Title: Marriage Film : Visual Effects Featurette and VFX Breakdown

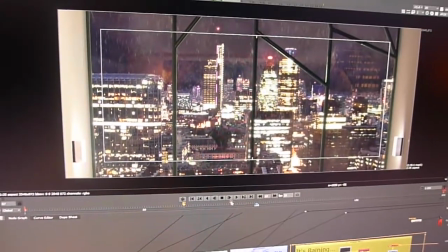[4:05]
Now obviously, moving along quite far, next thing we need is we need Rich in there.
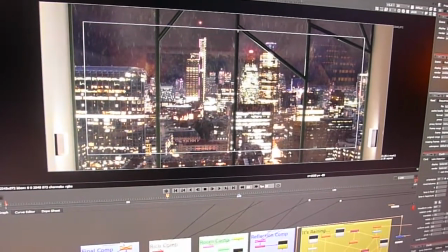[4:11]
So we pop him in, and again we do the same sort of thing. If we look at Rich by himself,
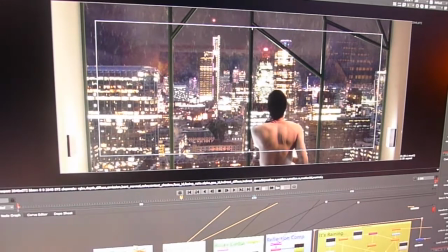[4:17]
and we can look at him on top of there, what we do need is that we need the effects of the light around him.
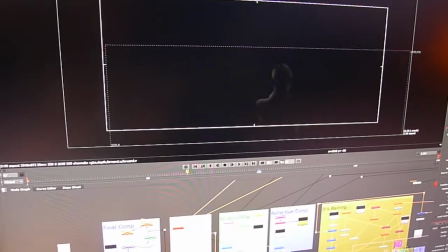[4:25]
And that helps sit him within the scene properly. And at the end of this we have a comp which includes the city,
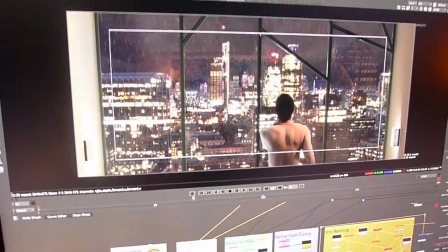[4:33]
the layers of rain, the animated lights, we've got the foreground, the reflections.
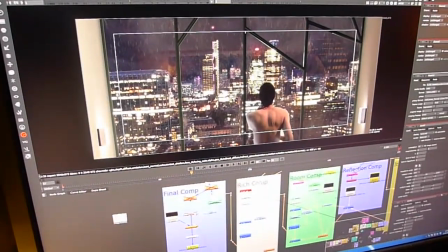[4:37]
So the final thing really is to try and make it look slightly less digital. All of the lenses, all real lenses, distort, so we apply distortion to this image as well.
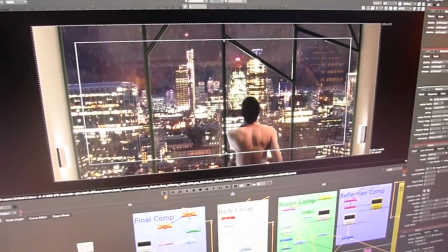[4:47]
So it creates a little bit of an effect there. And then also it's important to try and recreate some of the optical problems that lenses have.
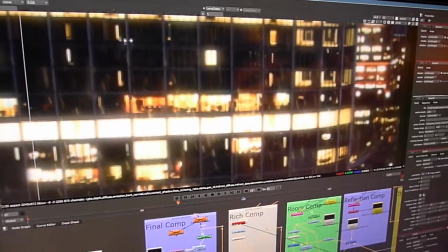[4:54]
So if I zoom in to here, the windows here, if I turn this on and off, or if I turn it up, of the lens.
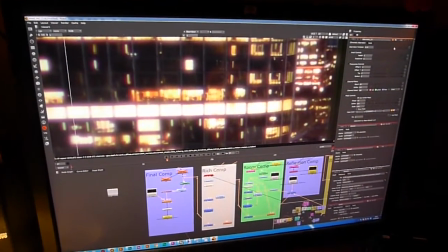[5:03]
Basically all the faults of lenses we'll try and recreate here.
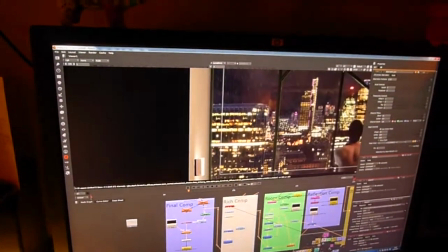[5:06]
And finally we add in some more softening, give it a general smear, and at the end of it we have our sequence.
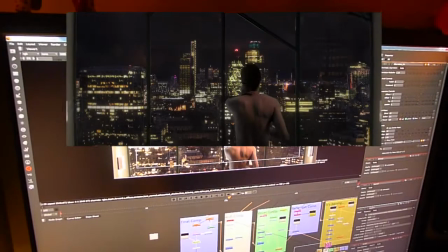[5:15]
So all the way from a green screen shoot,
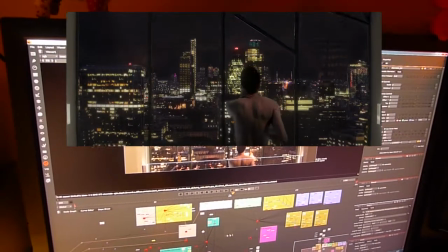[5:21]
combining lots of 2D photography, some animation, some 3D animation, sandwich it all together, and at the end of the day we have our virtual city.
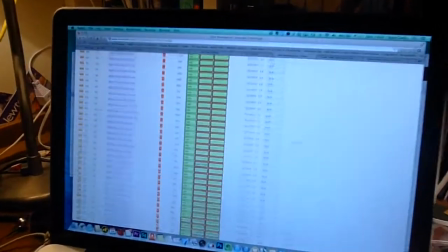[5:29]
And we only have another 200 shots like that to do. This is our web-based system where we have all of the individual files that make up the assembly as it stands at the moment,
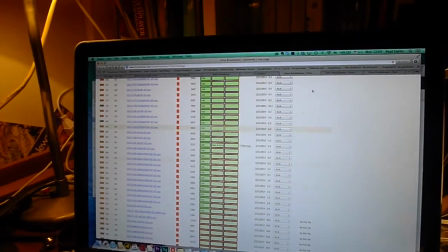[5:38]
and we can also see that on a per shot basis. So here we have every single edit that's in the film right now,
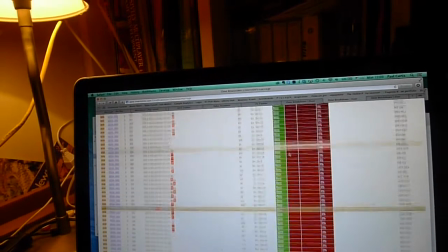[5:46]
and I can open up one of the edits and I can see thumbnails of the scene that's being used, and I can see
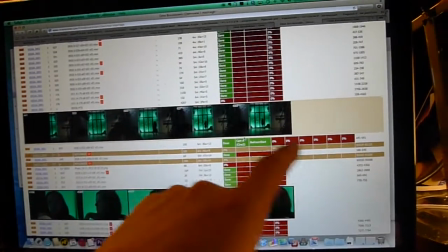[5:54]
at any time what needs to be done with the shot and what's been done with the shot.
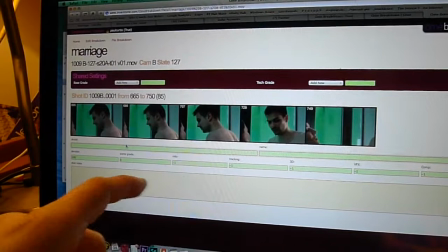[5:59]
So, and if we focus in on one particular shot, we get the ability to make notes, we get to talk about what sort of grade the shot should have.
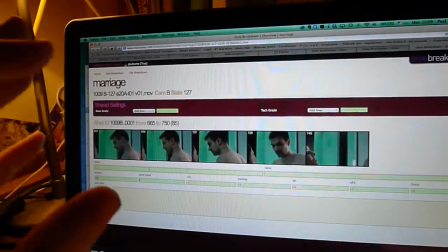[6:07]
And so through this system here, which not only does it keep us up to date with how the edit is,
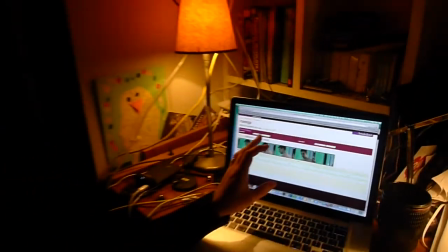[6:15]
but it also means that I can press buttons and I can actually get it to update within
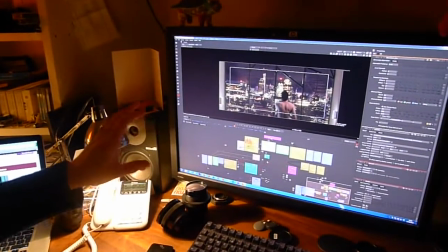[6:19]
Nuke and make sure all of the grading and everything is synchronized together. It just enables us to work cleverer, it enables us to work with less people, it enables us to automate the things that should be automated and just let the artists concentrate on the things that artists do best, which is drawing pretty pictures.